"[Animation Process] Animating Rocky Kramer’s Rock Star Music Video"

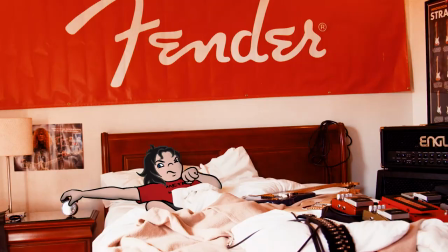Hi, Neko with Popcorn Sunday Animation here.
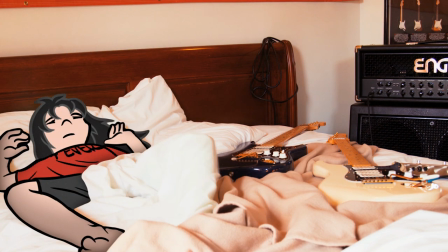A little while back, Allied Artists Music Group hired us to produce animated segments for Rocky Kramer's Rockstar music video.
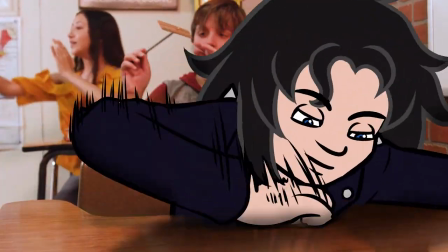Now that the video's out, I thought I'd give you a little behind-the-scenes look at the animation process.
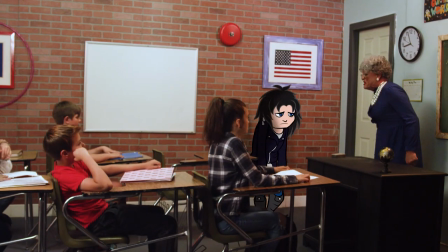The client wanted an animated character interacting with live-action people and sets, a la Who Framed Roger Rabbit or Space Jam.
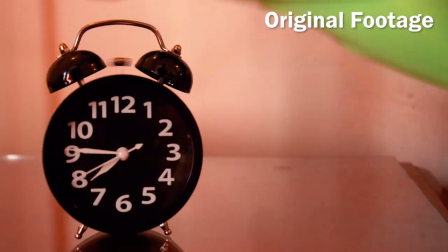They supplied us with the live-action footage using a green screen actor as a stand-in for the animated Little Rocky character.
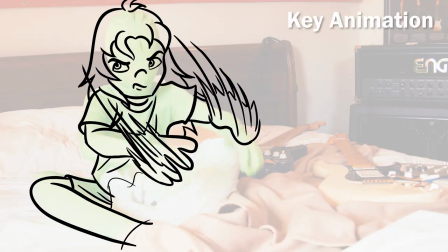I'd start by drawing the key poses over the live-action footage, exaggerating and enhancing the already excellent performance of the actor.
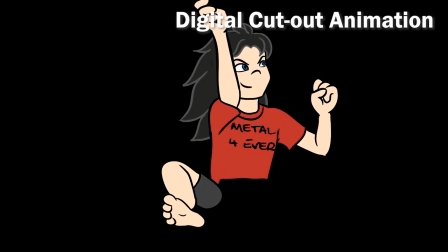For some shots, I'd rig and animate the character digital cutout style, as seen here.
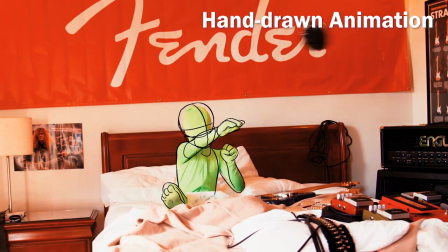For other shots, we really wanted to take advantage of the expressiveness of traditional animation,
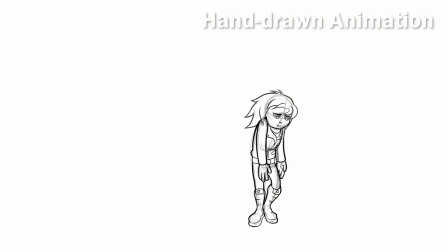so either myself or PlatinumGhost would take the key animation and in between it by hand.
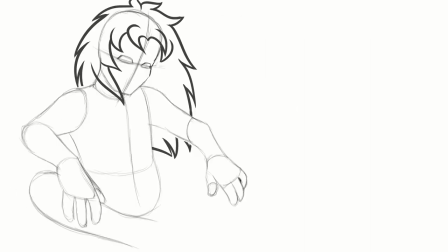Here are a couple shots Ghost animated.
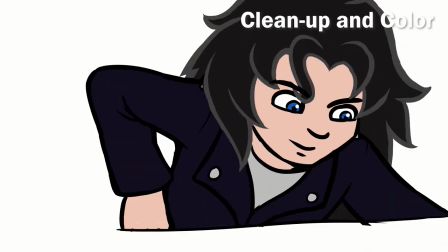Once we knew the animation was working the way we wanted it to, either myself or Ghost would go back and clean up and color each frame.
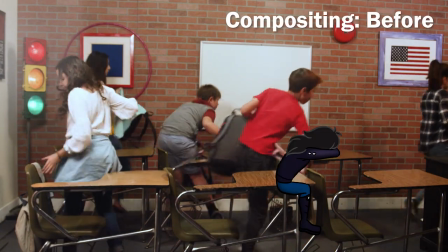Next came compositing the animated character into the live-action footage.
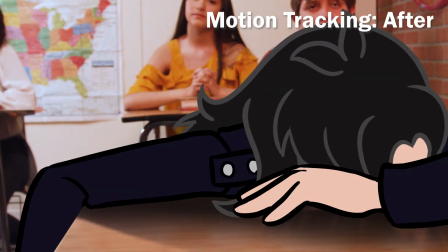For shots where the camera was moving, zooming in or zooming out, etc., I'd motion track the character in After Effects, so he'd move with the footage.
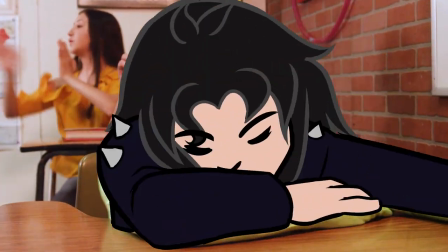We didn't have a pass of the footage without the green suit actor in it, which meant simply chroma-keying him out wasn't an option.
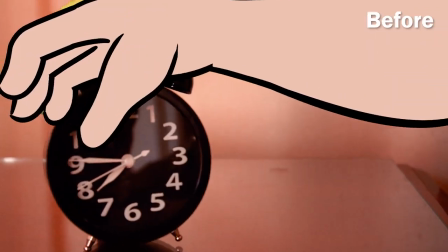Instead, I used a combination of the rotabrush to remove bits of the actor that weren't hidden by the animation,
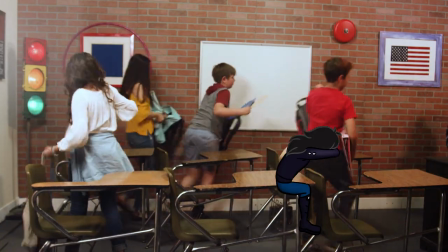and I used a regular brush or clone stamp to peek in parts of the background that were missing.
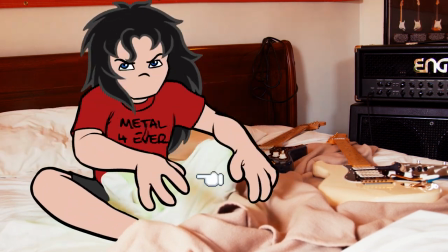Then there were the reflections. We had a lot of instances where the green suit was visible in reflective objects like the chrome in this shot.
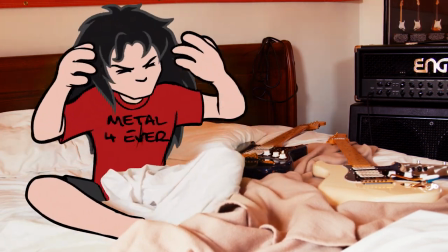For shots like this one, I was able to get away with simply color correcting the reflections so they looked more natural.
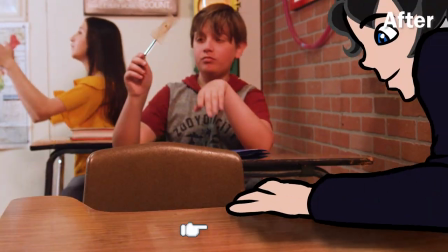For other shots, it was more important that we see the animated character's reflection, so I'd work a bit more compositing magic to make that happen.
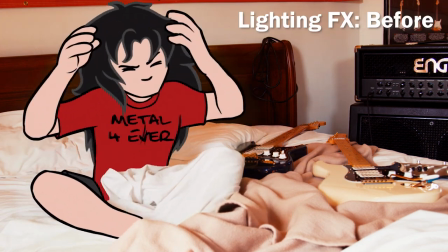This was good, but as you can see, the character looks a bit too bright and cartoony right now.
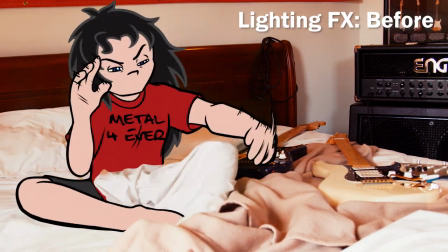More like he's overlaid on the footage rather than being part of it.
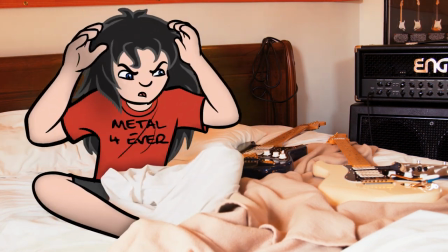To fix this, I'd use multiple layers with different blend modes and paint in shadows and highlights to match the lighting of the footage.
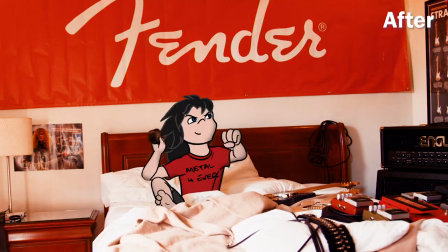I'd also match the film grain and color correct the character as needed so he looks like he actually exists in the same world as the live-action characters do.
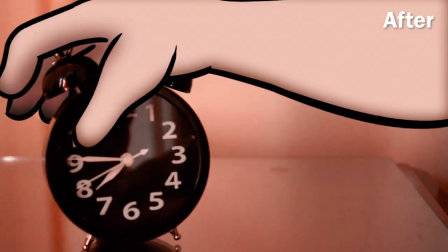And here's the end result.
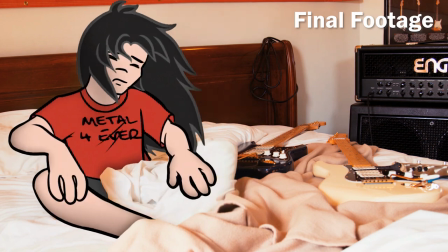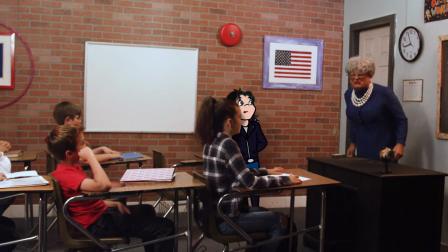We're always on the lookout for opportunities to test our animation and VFX skills, so if you've got a project you'd like us to work on,
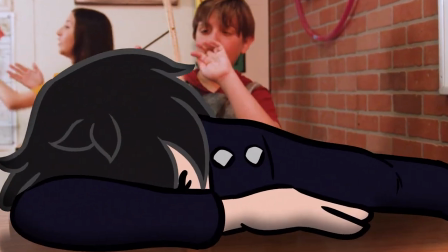please leave a comment or email us at popcornsundayanimation at gmail.com.
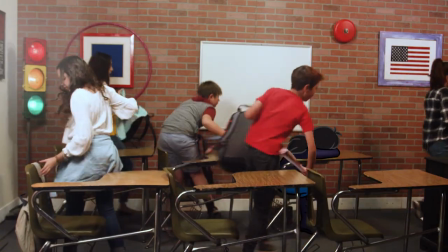Also, be sure to check out the full music video on Rocky Kramer's channel. Thanks for watching.
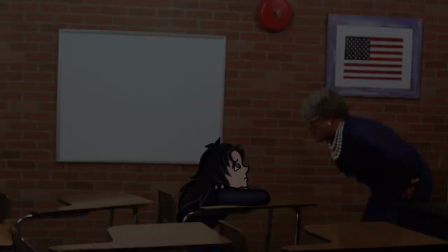Bye!